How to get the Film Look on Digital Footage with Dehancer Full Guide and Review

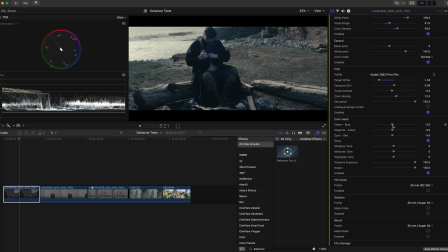[8:28]
So if I move the white point along here, you can see that that's bringing that down even more. So a lot of these, it's interesting to play with them and see what happens.
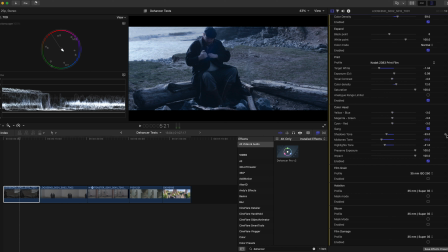[8:47]
And that is actually, it's brought the water back to a more pleasant exposure, which is, you know, how super useful is that? So let's have a look at expand.
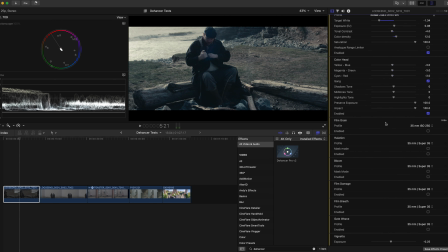[9:00]
So on this one, you can move where the black point is. And I think we'll probably come back to this later. So we could go back up here and overexpose the water again. But let's reset this parameter, because I think we'll come back to this. Because first of all, I want to do the print. We've got the really popular Kodak 2383 film print, and let's have a look how that looks.
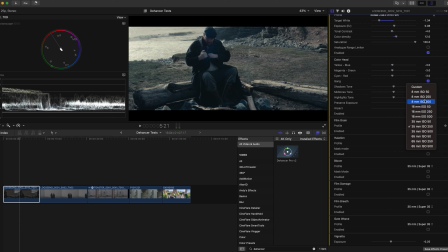So there's already quite a lot of contrast in this image because we've got the brightness behind, because he's backlit at the moment.
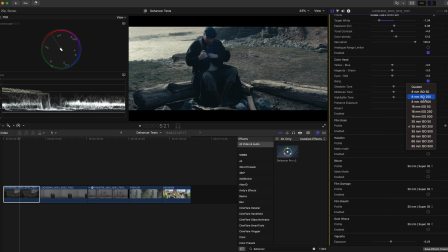[9:47]
So I don't want to add too much contrast in. If anything, I'd probably
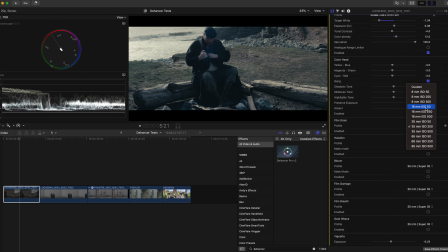[10:02]
reduce. So we can see before and after of that. It's kind of pulled things over a little bit. Now color head, you can bring things out, because I think there's been a bit of green introduced by the print film.
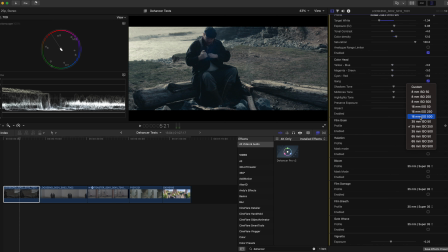[10:26]
So if I pull that over a little bit to bring some purple in, that makes it a bit more natural. And obviously you can put tone into the shadows, or target the mid-tones and target the highlights.
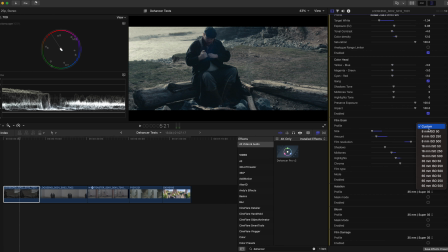So that's it before and after. Not much of a difference there. Now we're really getting somewhere. So with film grain, generally when you apply film grain from other apps and things,
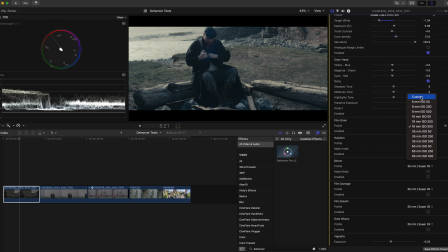[11:12]
or if you've just got overlays, it's just a blanket, here's some film grain, put it on top. But actually the software here is using some intelligent algorithms to apply grain more in some areas and less than others, to make it appear how it would appear if you were actually shooting on these film stocks.
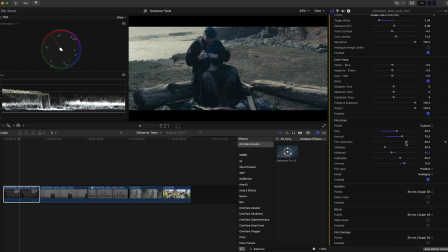[11:33]
So film stocks, obviously, with your digital camera, you can change the ISO manually, but with film, the ISO is set on the actual film. So you could have an ISO 50 film stock, which you would use in brighter environments, and then you'd have a film stock that's 500 ISO for darker environments.
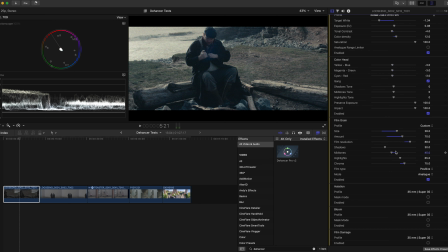[11:56]
So that is an easy way to choose your film grain. Basically, the higher the ISO on these stocks, the more grain there's going to be. So if you quite like it, then go for the higher one.
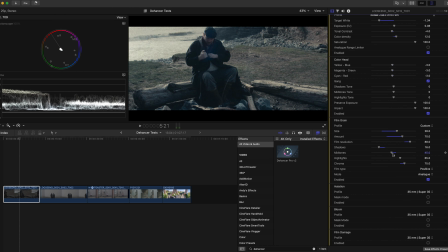[12:09]
Also, they've got 8mm film, 16mm, 35 and 65mm in all these 3 different ISO levels too. And the bigger the millimeters, the less visible the grain's going to be.
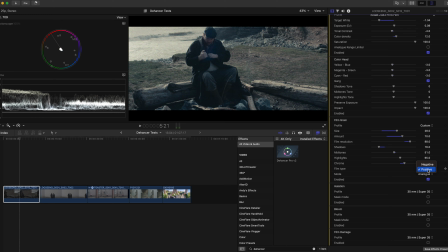[12:25]
So for this, I want it to look kind of dated, so I might try 16 at 500.